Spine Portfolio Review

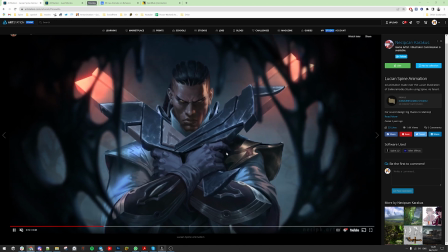4:12 like he's uh showing like weapons like hey look at them look at them
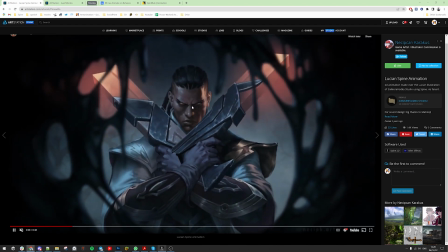4:19 but actually the what is important here to emphasize the look on his
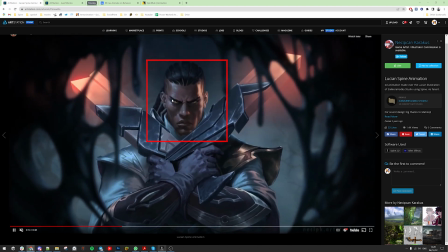4:25 face like the the message he delivers from his face and not the weapons weapons are
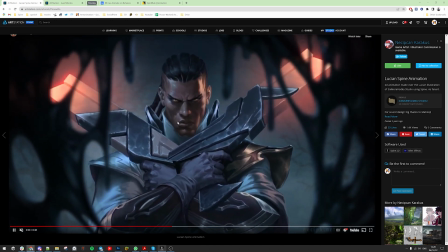4:31 just secondary objects here and they should not take the priority but
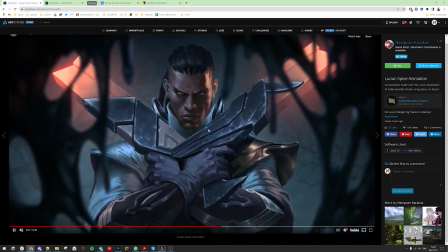4:38 right now they move with the gnave 3d and he actually moves them showing hey look at them
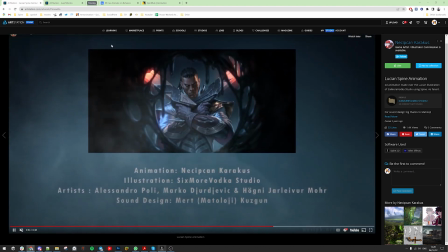4:44 but other than that it's great let's see more stuff
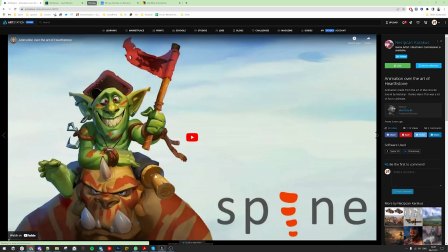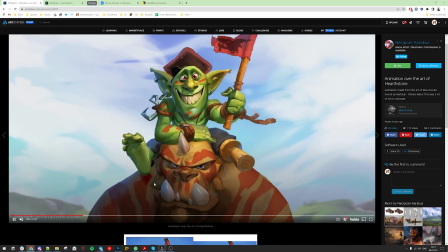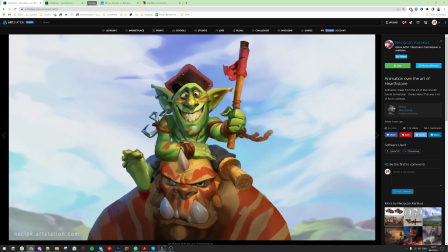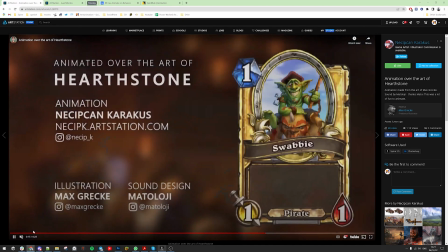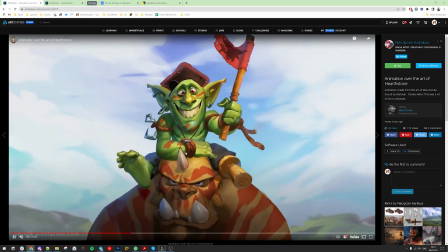5:14 i think the eye key on the arm would be nice he's sliding on the forehead and his head very static
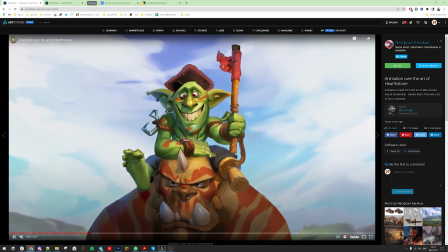5:25 he would move with his head having someone on the neck
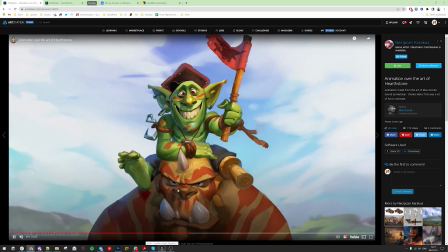5:33 it moves here a little bit but it could do more like uncomfortable movement cool
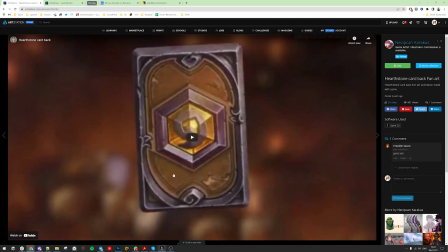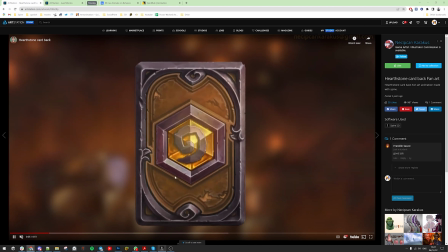5:48 great 3d i think a lot of people
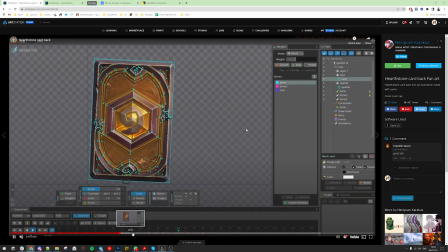5:55 would love to see how you rigged it and yeah it's here yeah i
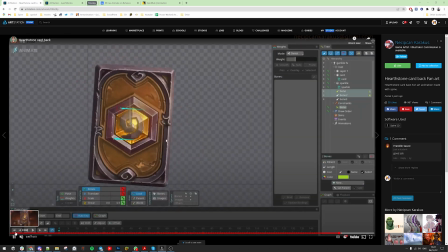6:12 think a tutorial would be great other than that maybe about the
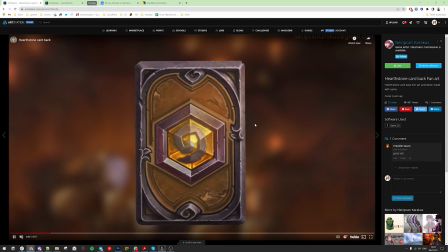6:18 smoothness of the movement so everything is super smooth but
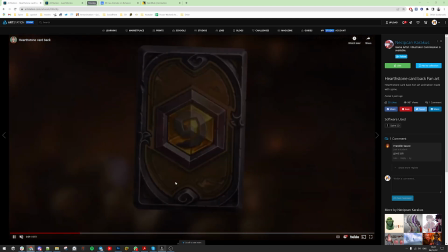6:22 up and down it just hits on the ground
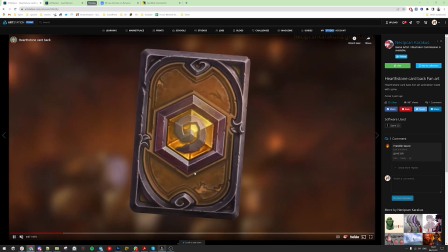6:26 it doesn't look smooth the up and down movement it just goes up rotates and goes down
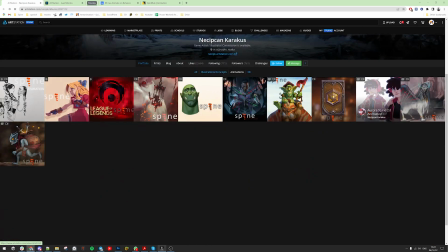6:36 great animation and
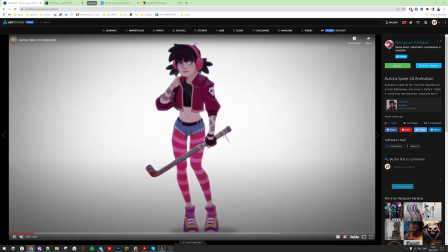the balancing is not there too much action with the with the weapon or metal thing and
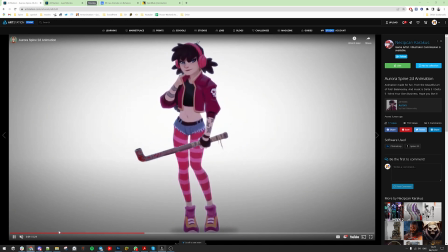you can see that it rotates up up here but it would actually rotate a little bit below there
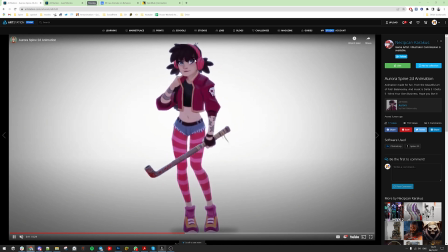7:15 face is distorting and this
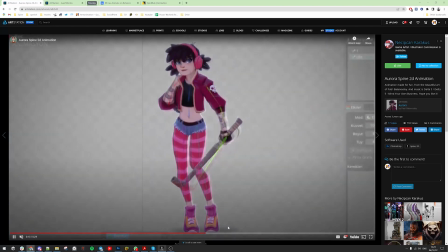7:21 motion this one is out of balance for sure I can't see which
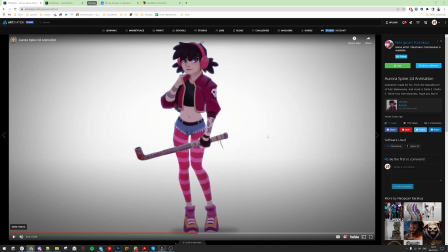7:28 part she's pushing to go back it just some other force
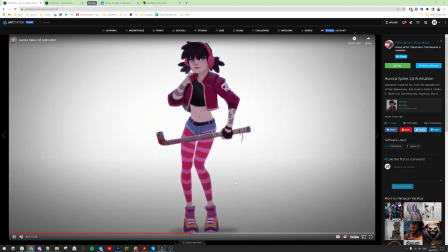7:34 pushes from the shoulder it's not like controlled movement and
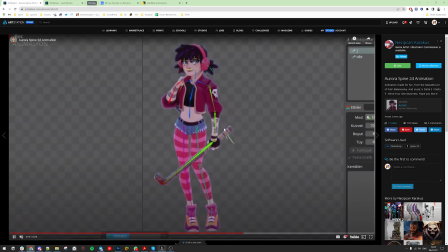7:42 arm moves at same time this also doesn't look believable
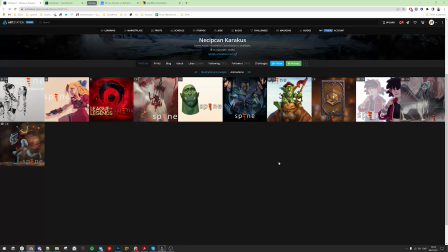7:47 let's see what we have next very good animations
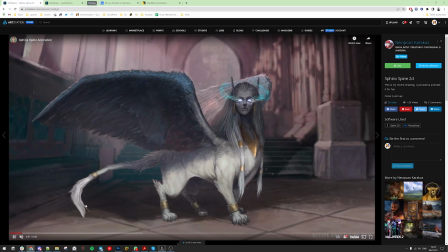7:53 really and very different animations portfolio for portfolio
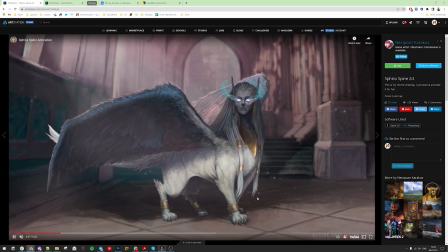7:59 okay sliding feet I see once again I would move those magic dusts
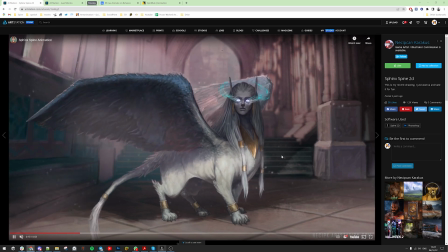8:14 from eyes in a looping movement and the looping movement also would affect the particles